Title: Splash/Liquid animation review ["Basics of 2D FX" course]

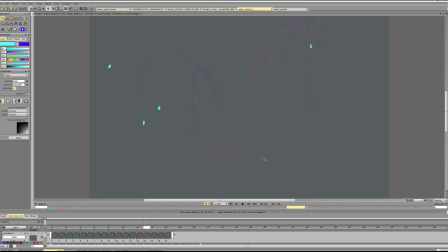Enough of this, enough of this.
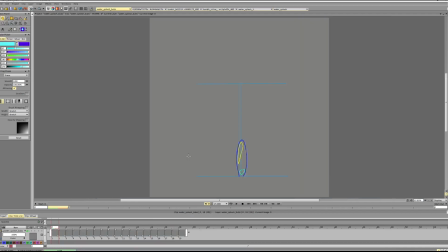Okay. This one, actually, I think it's working pretty well. I think generally the speed is there, the timing is there.
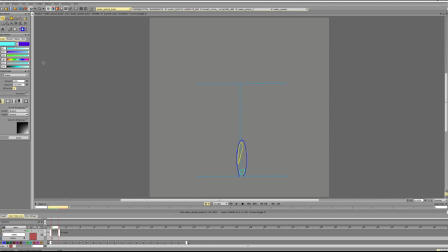The only thing is that I think in the middle, as you said, it seems to be going to the side a bit too much, like a lot. And because of that, it may be a bit jarring,
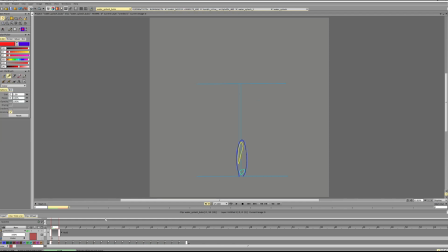just because the main direction is to the side. So we're slowing down, and then we have this acceleration to the side without
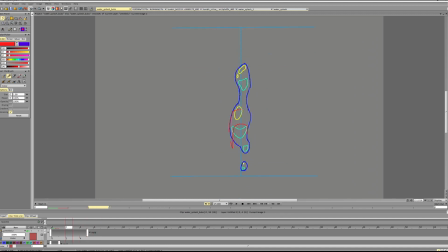actually moving there afterwards. So we're going up, slowing down, we're going to the side a lot, slowing down, accelerating and slowing down again. And then we're going down almost in a straight line.
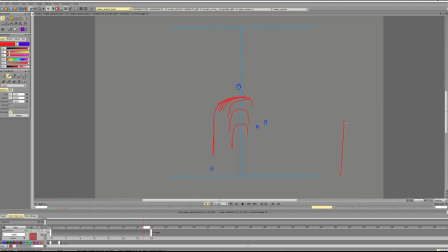And so if we imagine it, and if we imagine the curve, I think what we're missing is a slowdown, because right now it seems like it jumps to the side where it shouldn't jump as much,
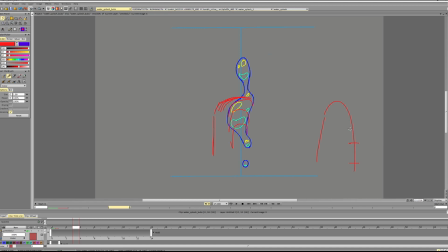right here. And if we imagine it as like a ball going, so you see this, the direction, the motion to the side will be noticeable
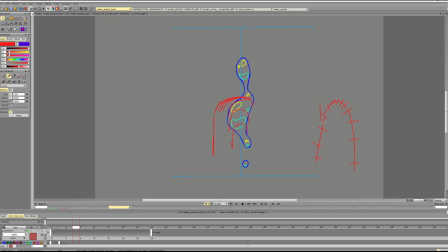between these frames and between these frames. Uh, and what we're noticing is that instead what we're getting is we're getting one, we're getting two,
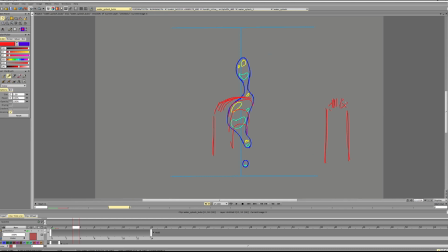and all these frames are very close together, and there's only one frame that pushes it to the side. And that's why I think it's a bit off.
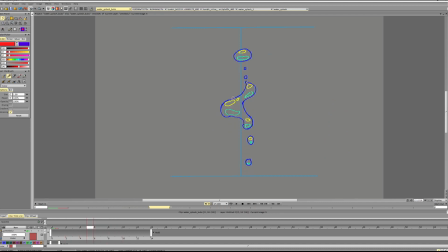So we're kind of, okay, so we're jumping to the side, to the left, and then we're immediately going straight down. And so I think if we look at the reference, it's a bit more clear in that regard. Let me find it.
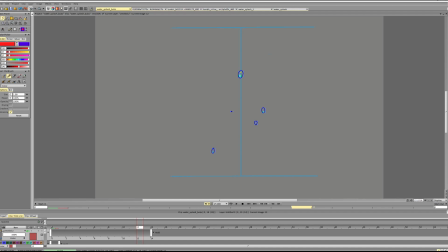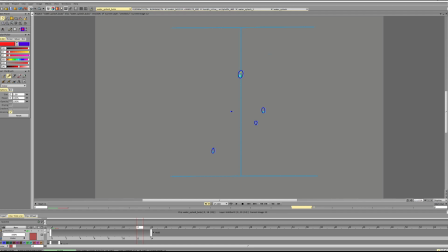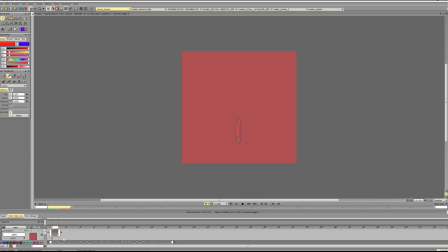So we're going, we're going, we're going.
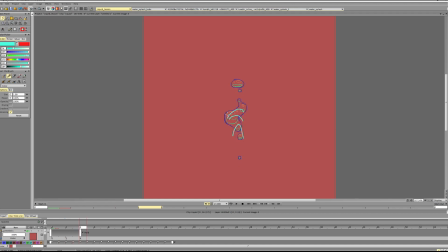Let's define this map. So we're going, we're going, we're going, we're going, we're going. Okay.
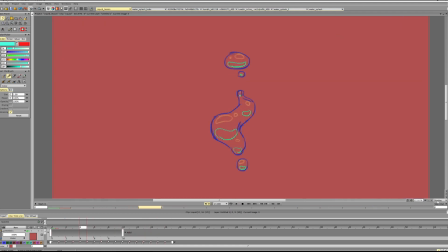I think it's the same issue in the example. Kinda has the same kind of feel. The only thing that's different here is that the motion is a bit more consistent. And we kind of spin it back.
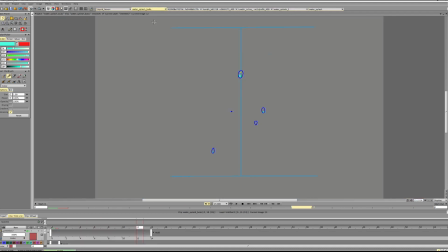And if we look here, we're going.
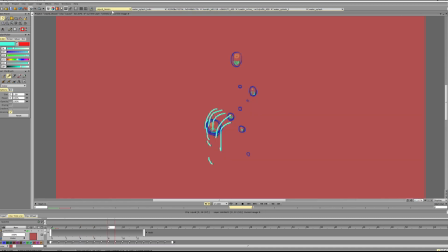I see, I see. I see.
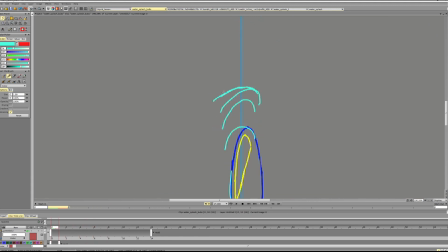See that what you see right here, there is no slowdown. And then there is an immediate slowdown. And then we're stopping in one spot. Stopping at one spot. And then we're going down.
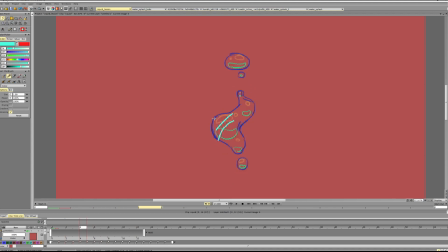So despite the fact that the motion to the left is more or less the same in all of them, having that slow down,
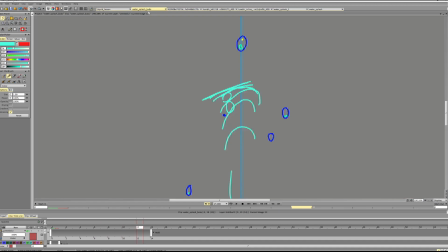and then we're going down helps us a bit to solve that issue.
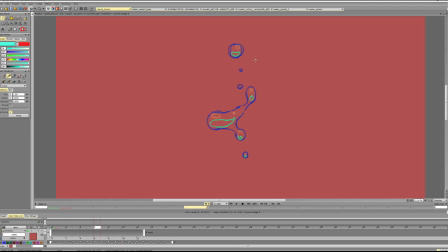I think the second thing could be the motion of secondary particles.
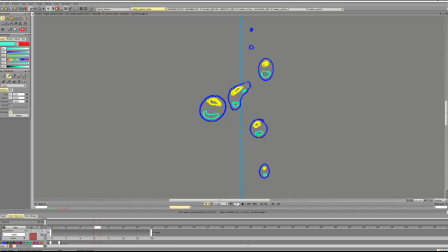Let's see. One, two, three, one, two, three.
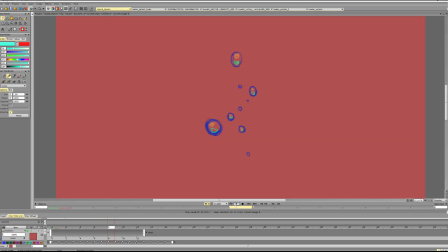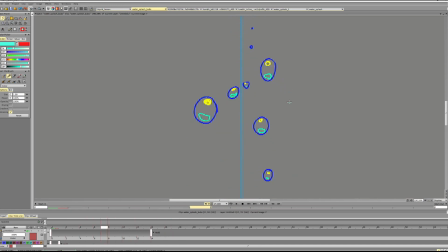So you see this particle is going at an angle, but it's pointing straight down. So if the particle is going here, it would be better to angle it like this.
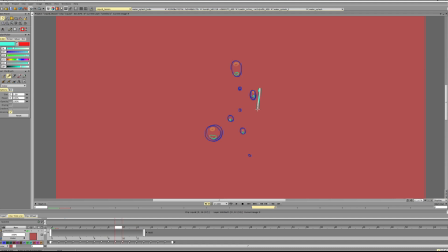Angle it to the direction of the motion. This particle is angled down because it's going straight down. This particle is angled down because it's going straight down.
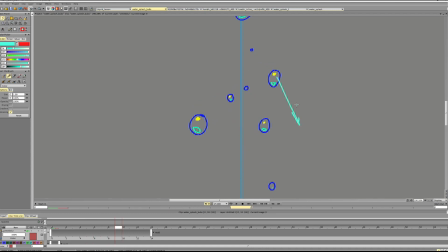But it doesn't make much sense when the particle is going diagonally and it's angled straight down.
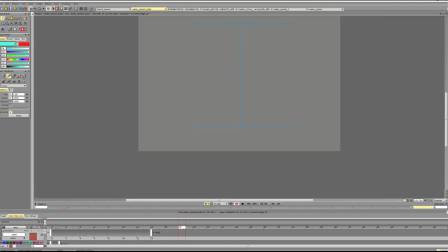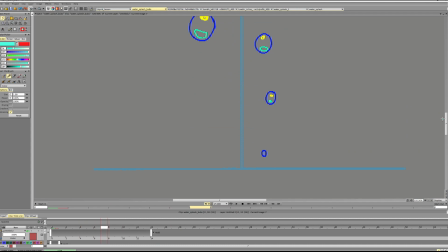And personally, I would move this a bit higher up here. So we're going, and it feels like we still have energy.
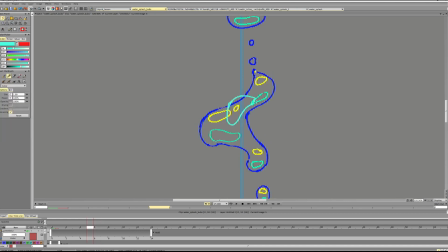So we can have it go up a bit more, tiny bit more. Then break down, then start going.
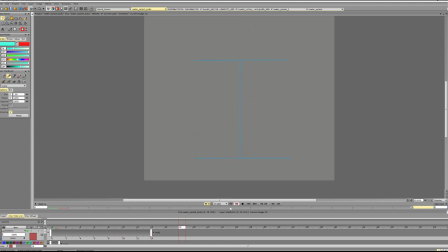But aside from that, I think you're pretty safe and it's looking good, generally. Of course, there are some small things that you can push and vary.
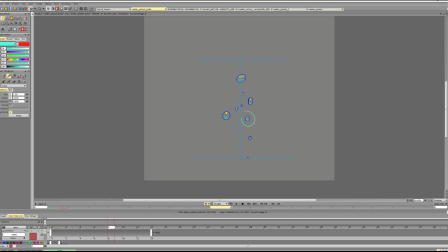Like I think this bottom particle here is going up for a bit too long, to the point where it falls almost later than the first particle that was created. And we can push the fall down on this particle as well.
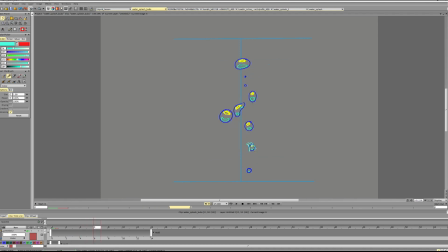Think we can let it start falling after this frame. So one frame earlier. And this particle can have even less energy because it's even lower. So it can start falling even earlier.
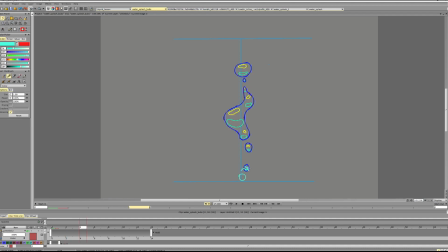So we can have even less energy here, even less energy here. Almost start falling here, here, and fall down. Because right now I think we're like in a bit of acceleration here on these two frames. That's it. Hope it helps you.